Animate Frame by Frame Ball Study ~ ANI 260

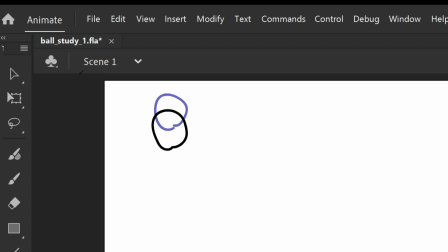[8:19]
And so I have my second frame, and then I just hit F7. Another thing that is important with frame-by-frame animation is how many frames you have in between. Sometimes this is referred to as the ones and twos, which is down here.
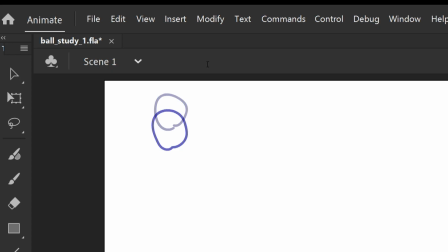[8:38]
So you might say working on ones or twos or threes. Actually, when I'm making my own animations, I usually do it on like 4 or 5 or 6. So that's how many frames there are between each new drawing. And so you can see if there's only one frame between each new drawing, you get a lot of variation in the animation.
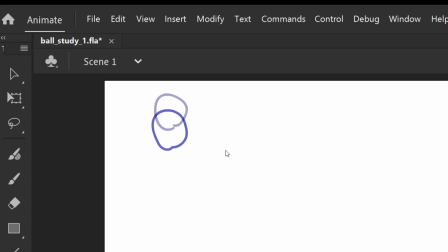[8:56]
There's much smoother motion. On twos, that means there's 2 frames for each drawing. The animation is a little more choppy, but you don't have to draw as much. It lasts longer. And then threes, you see it's even more choppy. You get sort of a different quality.
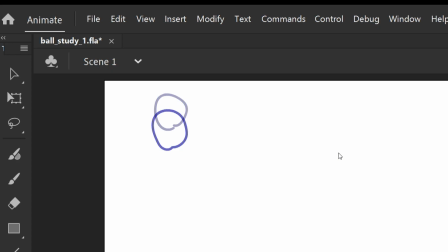[9:12]
So depending on what the quality or the effect you want to go for, you'll have a certain number of frames in between your drawings. I'm just going to go with ones for now because we're just getting started. So I'm going to draw my next ball. I'm going to stretch it out just a little bit, and I'm going to move it down a little bit more because it's getting a little bit faster.
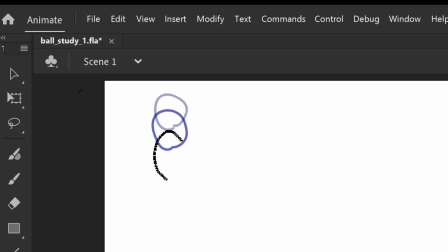[9:31]
That was a little bit more than I wanted to do. Let's try it again. Okay, so now we're stretching out a little bit. We're going to hit F7. Now I'm just going to kind of keep going since we have the basic idea. So I'm stretching the ball out as gravity is pulling the ball towards the ground.
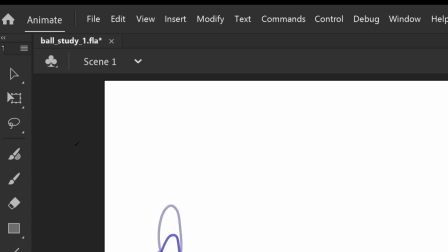[9:51]
I don't really care that much about the ball looking exactly right for now. Okay, so now we're kind of stretched. We're about to hit the ground. So now we're going to go into our squash. So now the ball is hitting the ground and it's going to squash down before it bounces back up.
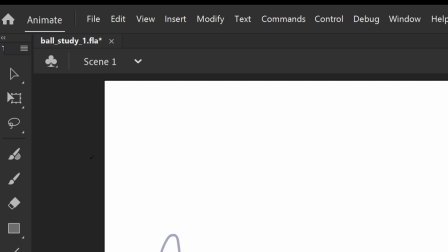[10:11]
Okay, so I'm going to, if I really want to exaggerate this, I could just like make the ball like, whoops, splat like this. Or you could have a couple frames in between. So I'm going to really splat the ball out like that.
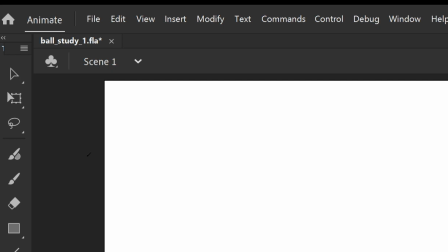[10:29]
And obviously the more frames you do, the longer animation you have, the more, the more you can play with that. I might even like make the ball kind of like bend almost a little bit. Like there's like a little bump there. And then we'll start to go back up, so the ball will start to get its shape back.
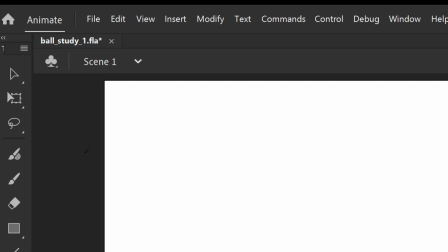[10:50]
Keep going. So I'm just hitting F7 each time and just making a new drawing. And so now we got the ball off the ground. And again, we start to stretch because the force of the ground, the ball hits the ground and gravity is pulling it down.
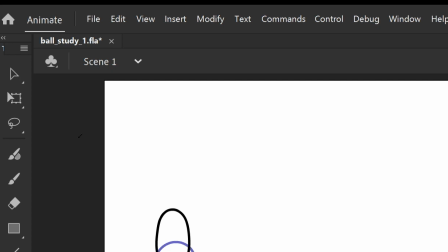[11:06]
So there's all this force coming towards the ground. When it hits, it splats, and then all that force gets pushed in the opposite direction. So we have all this velocity going back up, but then as we're going up, oops, forgot to hit F7.
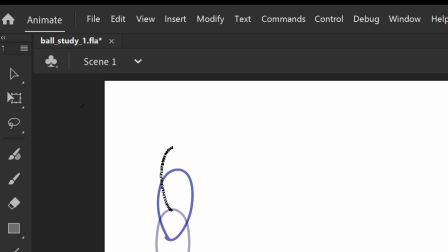[11:20]
As we're going up, gravity is going to start to act on the ball again. And so gravity is going to start to pull the ball back down. I probably should bring a reference for my original ball over here, but I'm not going to do that quite yet. I'm going to make this one a little bit more round.
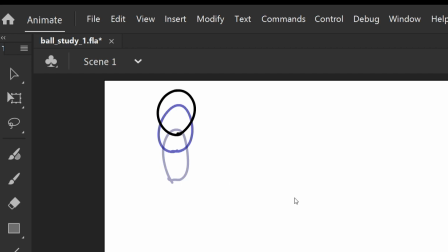[11:42]
And okay, so let's take a look at that. So now if I want to play back the animation, however many frames I have here is what I'm going to see.
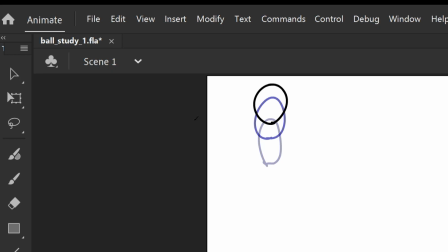[11:51]
I'm going to hit Control 2 to fit the animation, and then I'm going to hit the play button. It's actually not so bad. So if you hit Enter, it'll do the same thing. I probably have more frames than I need, but you can see if I want to loop the animation, I just click this loop button.
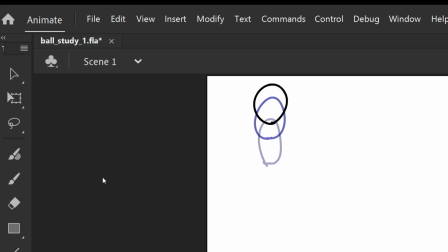[12:10]
But then I have to tell it how far to loop, so I'm going to drag that blue line back. That's actually not so bad. It only jumps over a little bit when it loops around.